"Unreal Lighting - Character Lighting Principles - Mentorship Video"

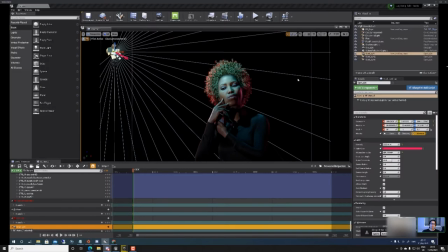[0:04]
I mean, this looks obviously pretty good for
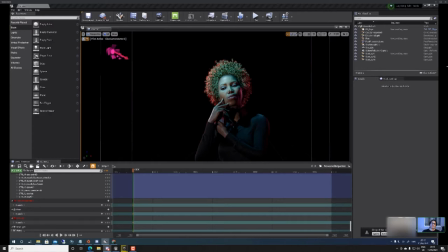[0:09]
someone who is having problems or challenges with Unreal and not having done this before. So did you have a reference, or did you just, as I noticed you like these colors a lot.
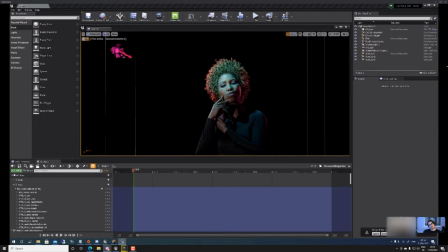[0:23]
I've seen it on your photography as well. Yeah, that's probably like a terrible crutch, but I use this reference.
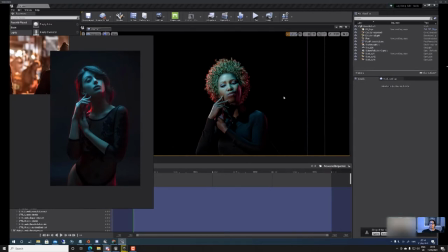[0:32]
Okay. And obviously, like, it's actually quite difficult to pose metahumans because the rigs aren't IK. They're all like forward kinematic, which is really frustrating. So I'll probably get the pose a bit better later,
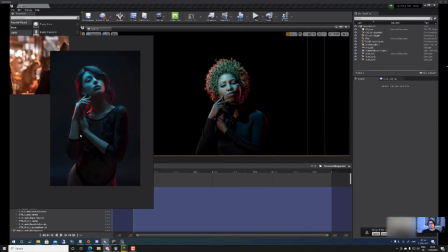[0:48]
but I was trying to hit those same beats with like lit from above by something cooler and rim by something a bit more sort of like hot. Yeah, right. I mean, I can see the it's probably a bit difficult to pose the characters.
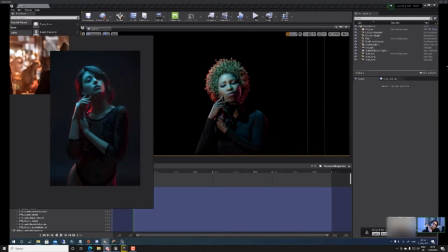[1:02]
I can tell by the hand, because the hand is kind of not posed the same way, so it's not leading the eyesight as well.
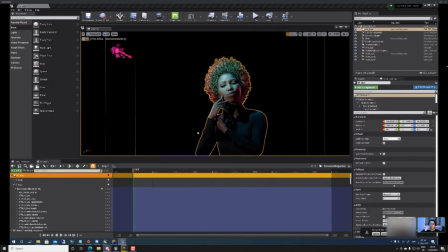[1:12]
You can see the hand is in front, so you don't get the same
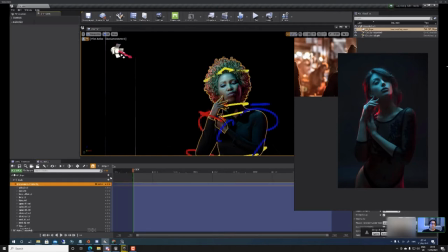[1:18]
strong highlight on her hands like your reference image does. You can see that on your reference that it has a it's almost equal value that she has on the face. There is there's a light on her hand as well that kind of emphasizes her hand a bit,
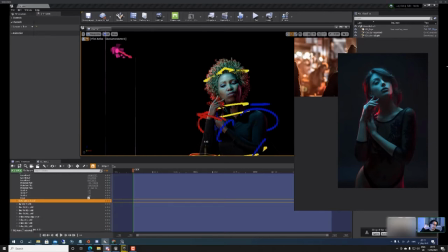[1:36]
and it also creates that it's in the foreground, so you can easily see that the hand is on the foreground and the cheek and everything's in the background,
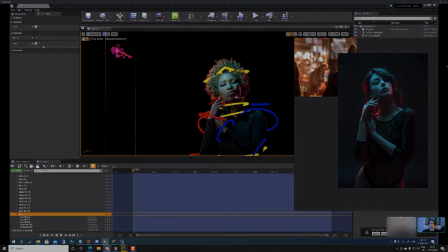[1:46]
and then you have the red light that kind of separates her from the background, which is a bit stronger than yours as well.
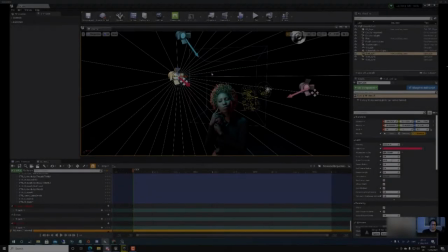[1:53]
But yeah, I mean, it's definitely good. These sort of rims. And it's all just sort of spotlights.
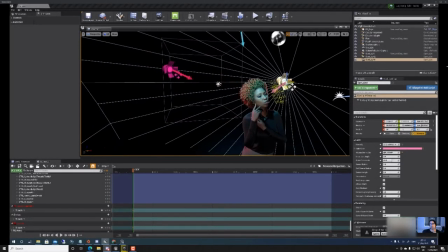[1:58]
I'm not sure, like, if that is the best. Well, for now, it's all right.
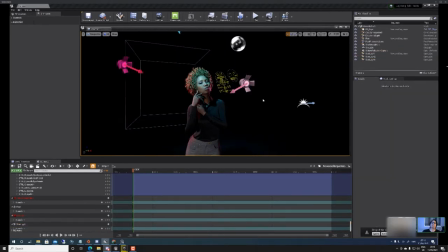[2:03]
I mean, some people might do area lights to get the more fill, but since yours is a very specific type of lighting scenario, it's probably a good idea with the spotlight because you can control it a bit.
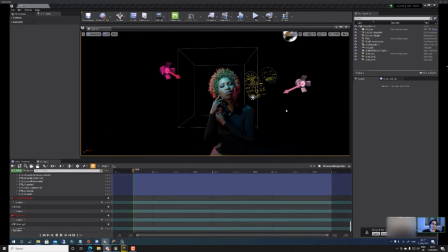[2:15]
Now, of course, you have a lot of darker edges compared to your reference, because if you look at your reference, you can still see the skin and everything.
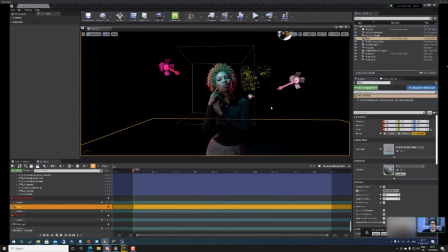[2:23]
While in your, of course,
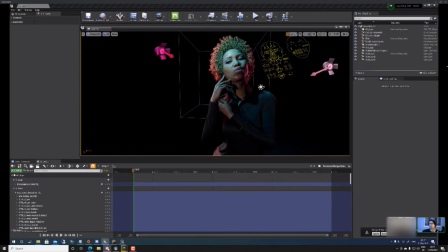[2:26]
for various of reason, there's a lot of dark spots, which I guess it makes it a bit dramatic,
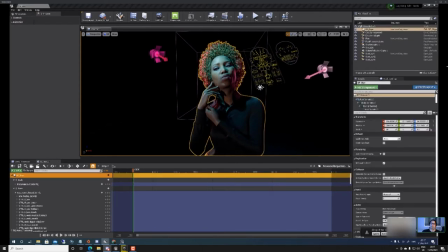[2:32]
but if you were to follow the reference more accurately,
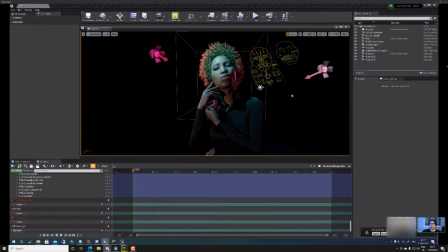[2:35]
you would try and fill in and spread the cone of the light perhaps a little bit to make sure that you can fill in the area a bit.
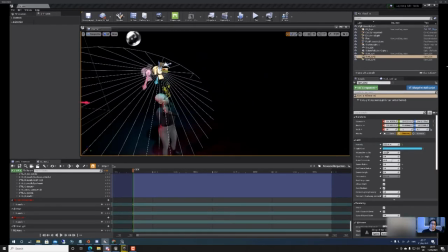[2:48]
Well, it's a bit wild at the moment.
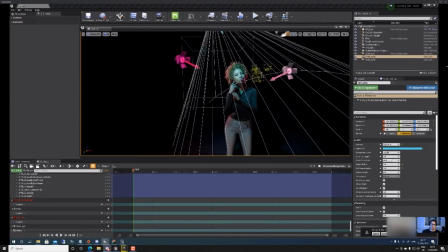[2:55]
I guess because on my original reference, if I bring that in,
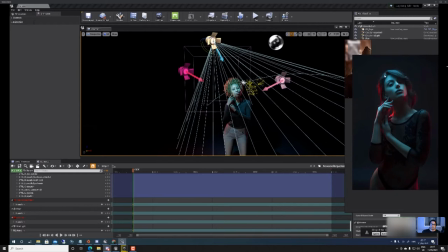[3:02]
it was sort of this, basically just like the top profile of the face was being filled, and then this sort of falls into shadow on this side, and it's filled by the red on this side. Found it quite a struggle to make that.
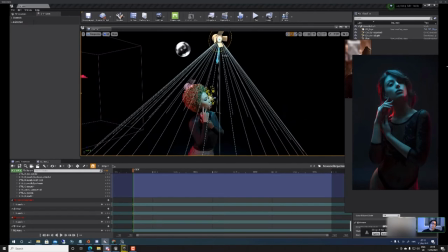[3:15]
Yeah, it's definitely a little harder, especially if you're not using the cones settings, because I see you're only using one right now. You're not using the inner cone. To kind of fade it out.
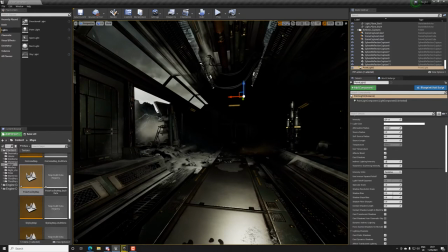[3:30]
So some people would also use a spotlight, right, to put it out, and then they can also use the spotlight to kind of
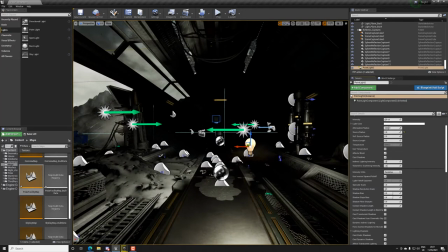[3:37]
shape using the source radius. So you can see at the bottom here,
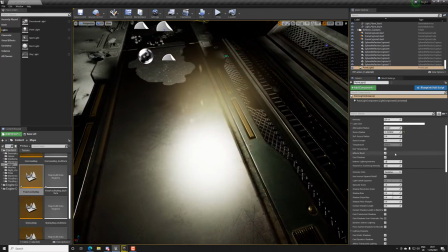[3:45]
if you pay attention to the material,
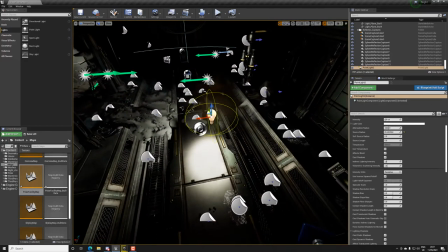[3:48]
you can see what happens to the specular effect, for example, right?
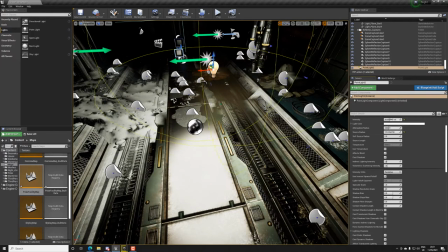[3:55]
So yeah. So if I do bigger, you can see it seems like it's bigger, and it also affects the fog, obviously, as you see as well.
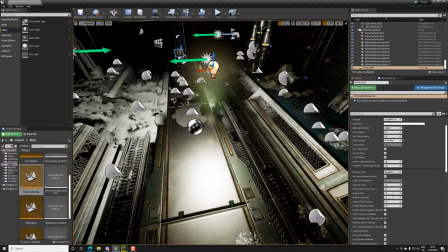[4:03]
Now, if you have the length, it takes a bit more, you can see it increases the length, so it sharpens it.